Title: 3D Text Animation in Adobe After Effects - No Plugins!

So you can use these C shortcuts to quickly move the text in the orientation that you want using the camera controls, and I'll show you how to animate using the C keys later on. And now onto the creative part, the lighting and the shading of the text.
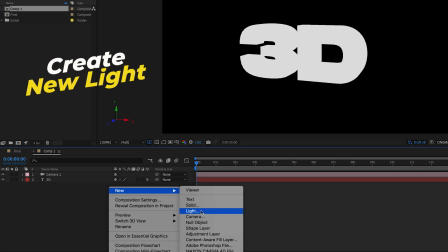(4:27)
Let's right click on the comp space and create a new light. For this light, we're going to use a spotlight.
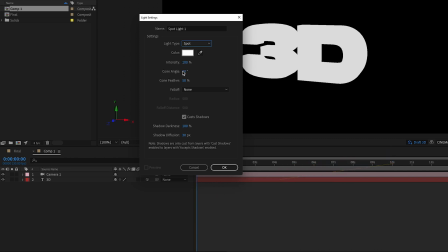(4:33)
So we're going to keep the intensity at 100, and you can play around with the angle controls. It simply just controls the width of the light. I'll keep it at around 90, but we can always change this later. The feather at 50 is fine. We'll also enable cast shadows, and I have my shadow darkness at 100 and diffusion at 30.
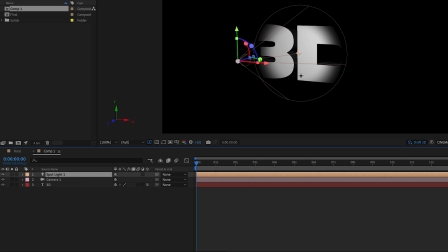(4:54)
And now we'll hit OK, and immediately you can see that the light is starting to give the text more shape. Next, we can use the transform controls to move the light into the correct place. You can use the point of interest controls to change where the light is hitting, also the position controls to move your light into place.
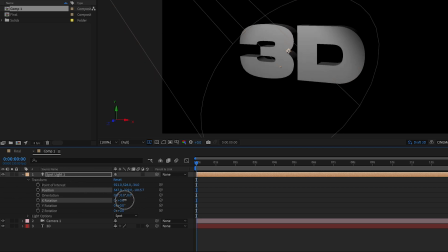(5:11)
You can rotate the light with the X, Y, and Z controls. And as you start to move it,
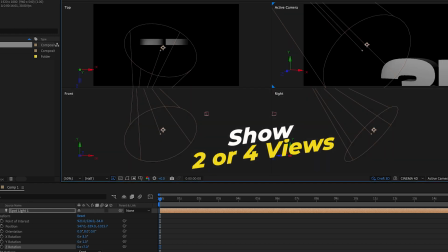(5:17)
I recommend going to the view dropdown to show two views or four views so you can see exactly where the light is from an overhead view,
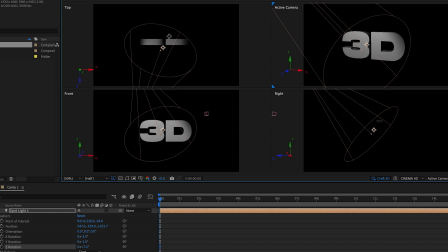(5:26)
from the front, and from the right side. You can use these views because it helps you see where the light is and position it in the right place.
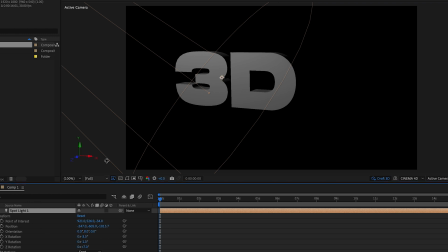(5:33)
So for this particular light, I just want it to nicely illuminate the face of the 3D text from the left, kind of above.
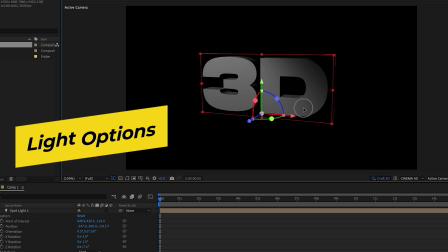(5:41)
So I'll situate the spotlight up there and we can always adjust it later on. You can also go into the light options from the comp and change the color.
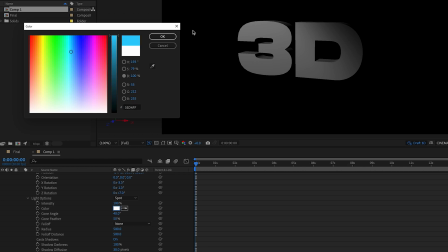(5:49)
So I'll set this first light to a blue color. Next, I'll make a second light.
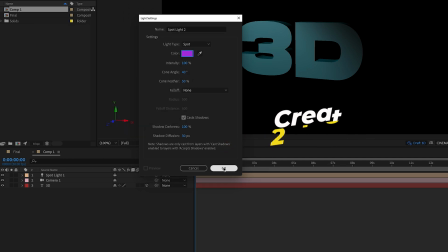(5:54)
This one I'll also make in a purple color. And for this one, I'm going to move the camera so it's off to the right from the bottom to
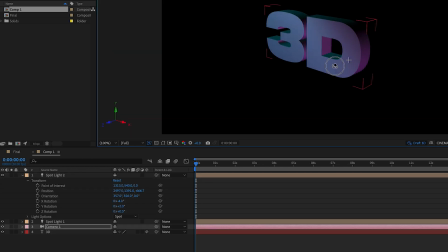(6:02)
cast a purple shadow upwards towards the extrusion on the side of the text.
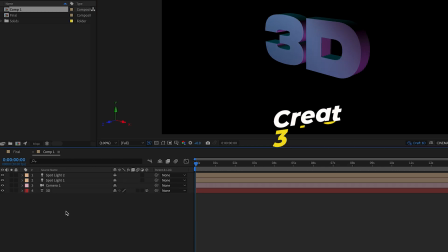(6:07)
And this is giving it more texture and dimension. Next, I'll create a third spotlight, and this time I'll make it a yellow color.
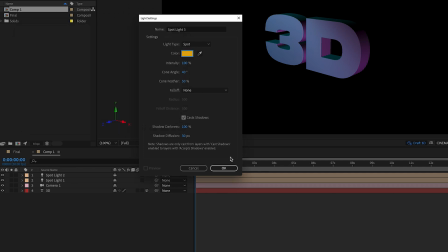(6:14)
And now I'm going to use the position, orientation,
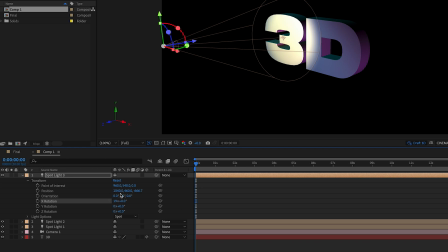(6:17)
and rotation controls to quickly move the light behind the text to illuminate the backside of it to give it more shape.
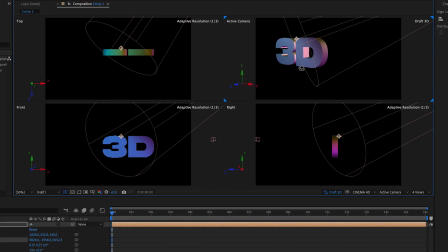(6:25)
And remember to turn on the view options to help you position the light in the right place.
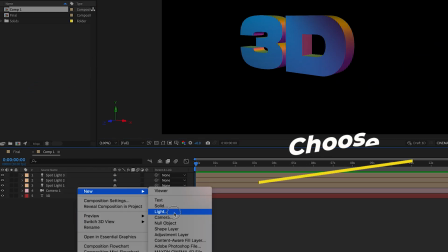(6:31)
And lastly, I'll add in a fourth light, this time just an ambient light, just to bring in some more natural light to the space.
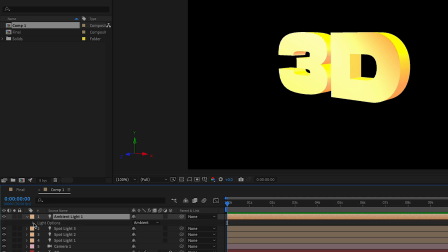(6:38)
And once it's created, you'll see that it looks way too bright. And what we need to do is go into it and actually reduce the intensity down.
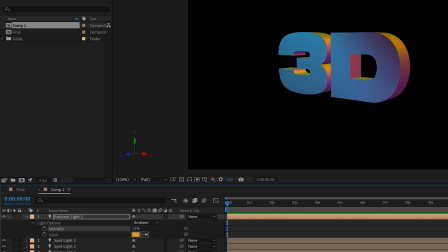(6:45)
So around 10 or 15 or so is just fine, just enough to make it look a little bit brighter. And you can turn off this visibility of this light to show you the before and after, and you can just see it's looking a lot better, a little bit more bright. So next I'm going to show you how to add more detail into the 3D text, such as how to cast shadows on the text and add some beveling. But before I do that, I want to tell you more about this awesome new monitor I have behind me. So Dell reached out to me and they were like, hey, do you want to try out this new 40-inch curved monitor? And I was like, why not? Let's see how it goes. I hadn't tried a curved monitor before. It was something new and I wasn't sure if it was going to be the right fit.
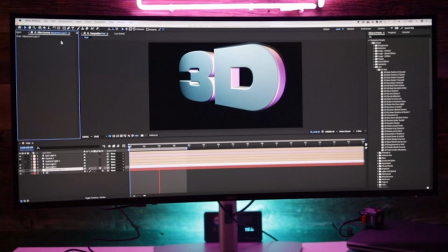(7:23)
But man, when I took it out and used it, I was super impressed. It's huge.
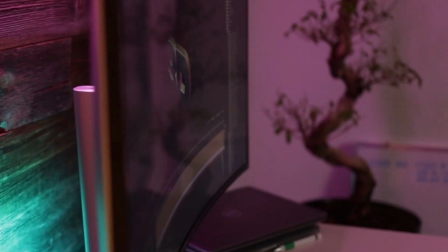(7:28)
There's so much space in the monitor and it's super sleek. Really nice design.
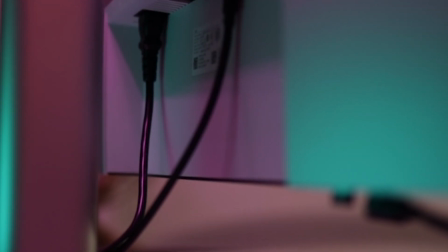(7:33)
It comes with all of the necessary ports.
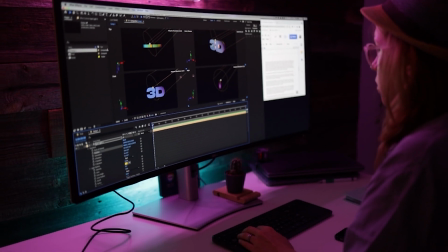(7:35)
And when I have my Premiere Pro timeline or After Effects comp, there's so much space so I can literally have my whole timeline open. That's one of the struggles of editing on a smaller monitor, is that your timeline, you constantly have to expand it and reduce it. So that's one huge benefit. The resolution of this thing, getting into the tech specs, it's a 5K resolution.
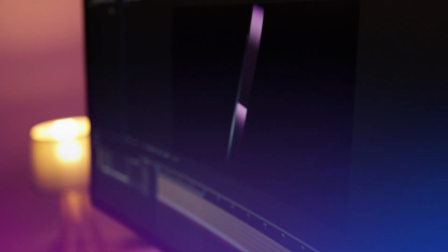(7:58)
So there's so much color in here. It's super bright. They include a whole sheet that details all of the color calibration. It's impressive. And the speakers, it comes with speakers. I usually edit with headphones, but if I need to quickly just unplug my headphones and hear it in my space, it's really nice to have a nice pair of dual integrated speakers.